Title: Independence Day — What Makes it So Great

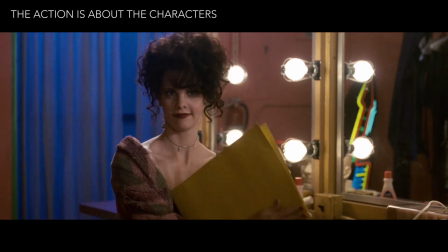In this way, the screenwriters are able to efficiently introduce all the characters.
Tiffany, listen to me a sec.
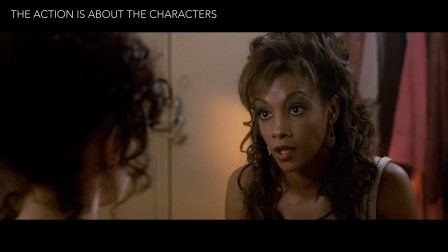I've got a really bad feeling about this. I don't want you to go.
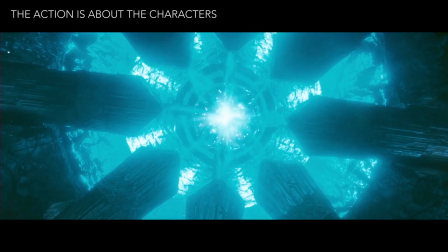So by the time the attack finally begins, the people in harm's way are people we care about.
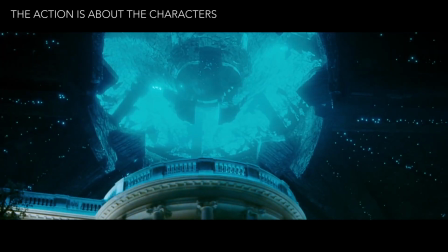Even when it's just this guy, who gets to be named Alex in the script and has one out of focus line earlier in the movie.
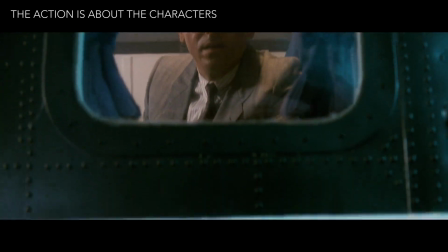Excuse me, Mr. Preston. They're starting.
Writing each action scene from a character perspective makes the sequence about more than just a building blowing up.
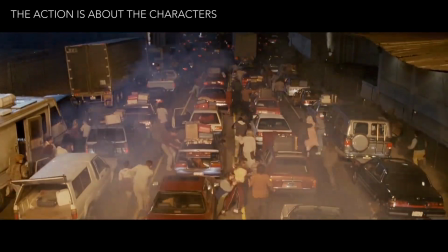It makes it about the aliens killing humans. But good action doesn't simply involve the characters.
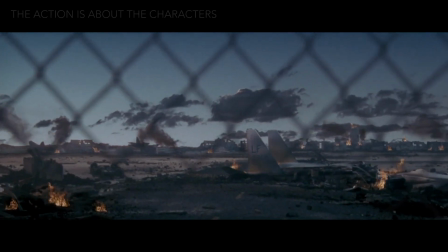It dramatically affects them. Which brings me to my final topic. Be mean to your characters.
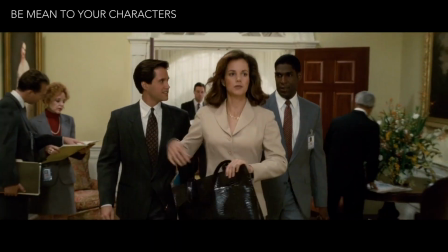Many inexperienced writers are too nice to their protagonists.
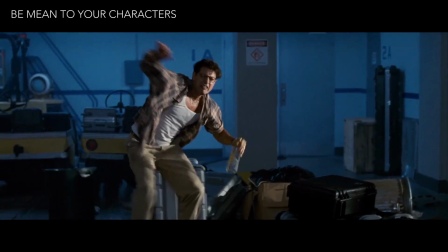They're afraid to make them truly suffer and struggle, so they end up with boring characters and dry stories.
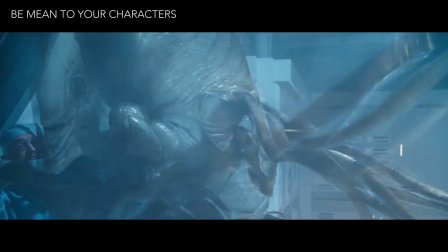Independence Day is mean to its characters. The alien attacks have consequences.
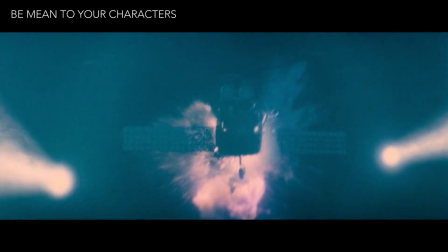People die.
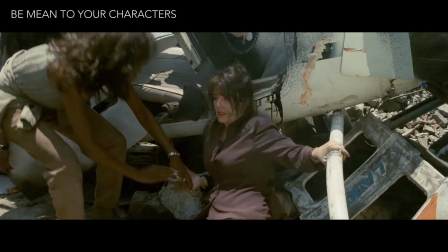Jesus!
They affect the characters and change their trajectories. The action matters.
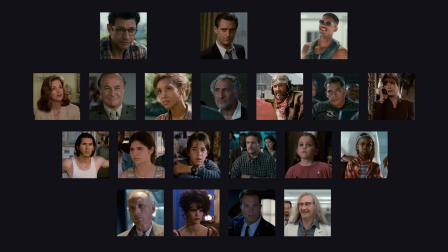Out of the 20 characters in this movie, 6 of them are dead by the end. At least, I think Dr. Oken is dead, but then he showed up in the trailer for the sequel.
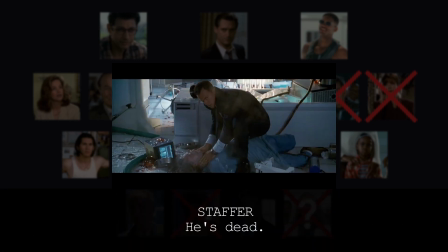But it's definitely not ambiguous in the script. So I don't know.
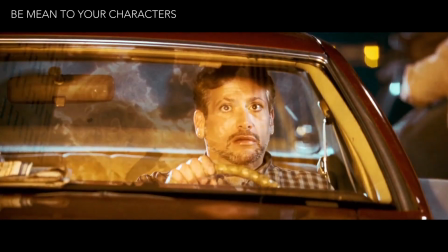David loses his boss.
Oh, crap.
Steve loses his best friend.
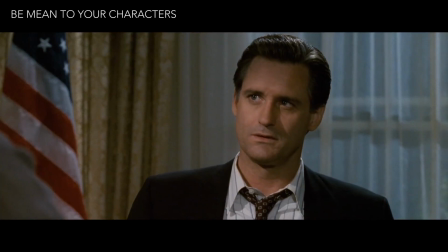No!
And President Whitmore, President Whitmore.
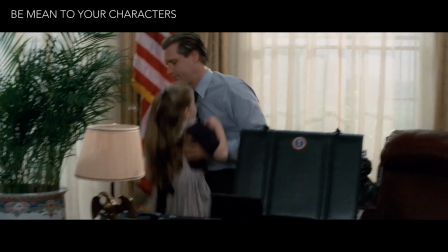I didn't realize this when I first saw the movie, maybe because I was 10, but also because it's more clear in the script.
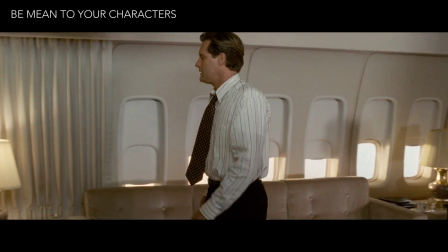Independence Day is largely a movie about a man having to shoulder an unthinkable responsibility and failing over and over.
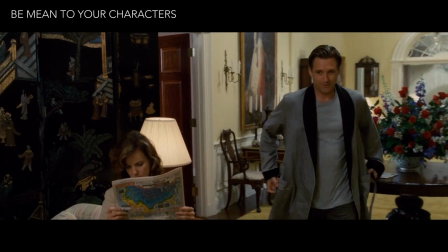Whitmore is introduced as a weak president.
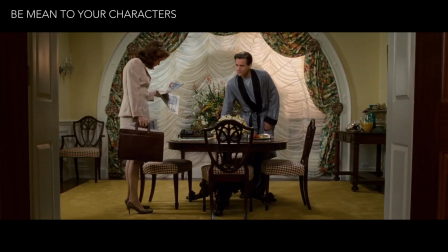Whitmore seems less like the president and more like the orphan child Oliver asking, "Please, sir, I'd like some more."
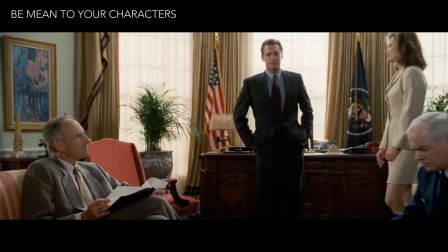His deputy chief of staff disrespects him.
"We may need to upgrade to DEFCON 3.
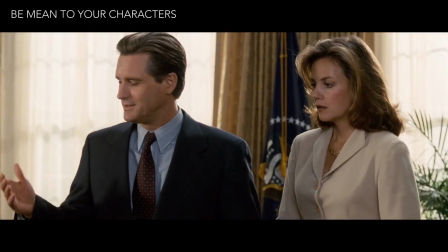Absolutely. General, contact NORAD. You tell them we've upgraded to DEFCON 3.
He makes bad decisions that cost millions of lives.
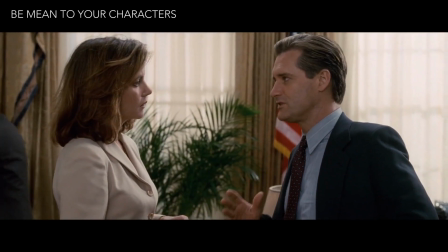"We'll advise people not to panic. The best idea right now is to stay in their homes."
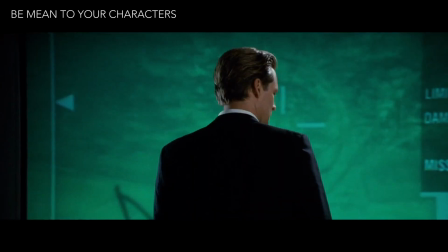He nukes his own country for nothing.
"Target remains."
And loses the love of his life.
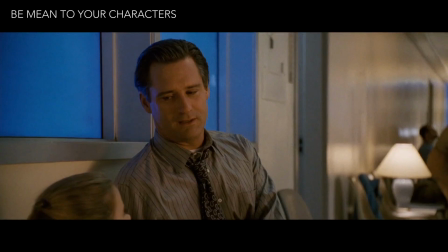"Is mommy sleeping now?" "Yeah."
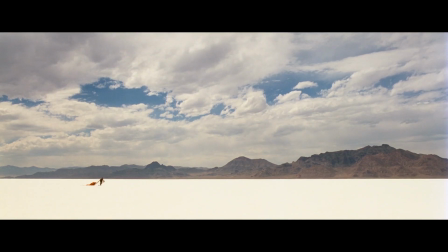Anyway, my point is, Independence Day works so well because we empathize with the characters.
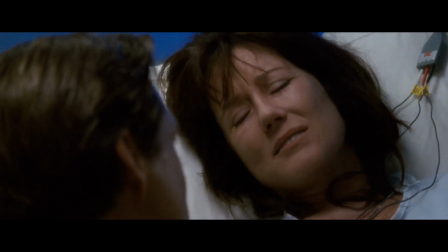There are casualties along the way as they struggle against a powerful opponent.
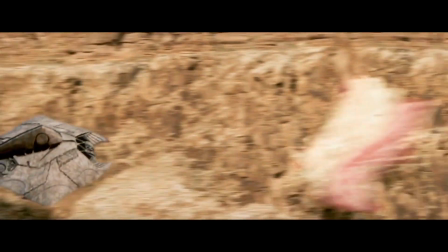The characters who survive attacks do so by narrowly outthinking their opponent.
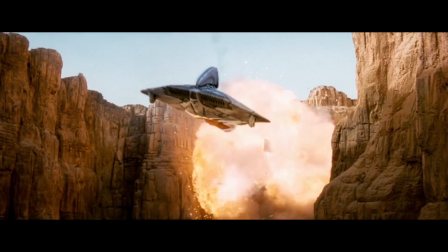Beating the aliens is not going to be easy.
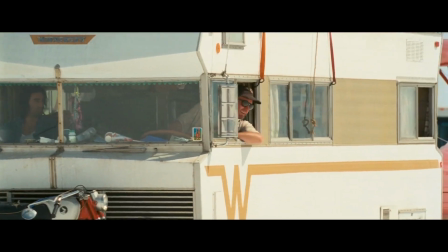To be clear, this is not to say that Independence Day is without coincidence, cheesiness, or bad dialogue.
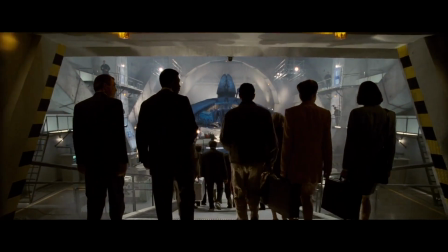There's a fair amount of that. But the deeper structural writing, the characters, their struggle, their sacrifices,
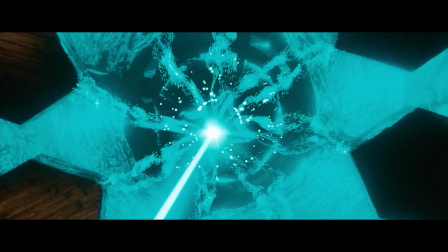is on point and creates a truly exciting experience even to this day.
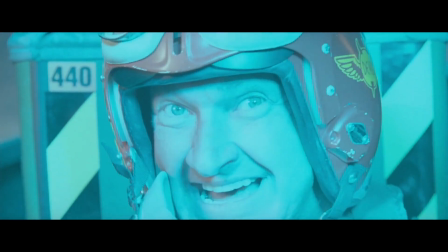"Hello, boys! I'm back!"
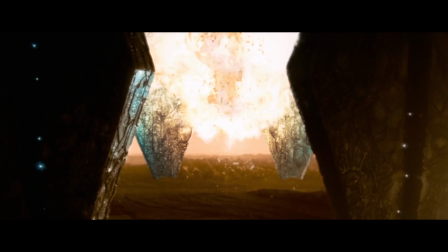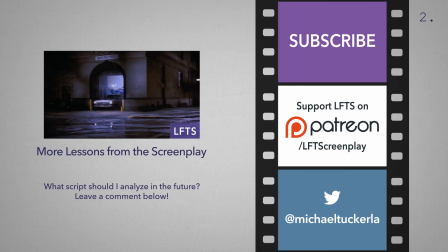Thanks for watching. If you have a suggestion for a screenplay I should analyze in the future, leave a comment below.
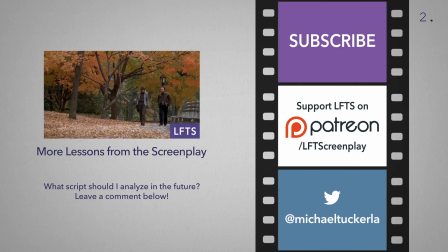And if you enjoyed this video, please be sure to like it and subscribe. So many typos!
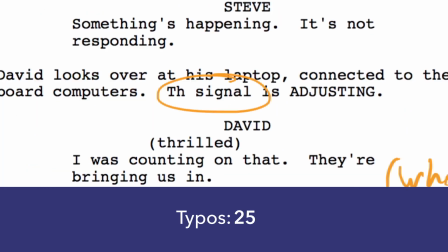Really? In the speech?
"You're really starting to make us look bad."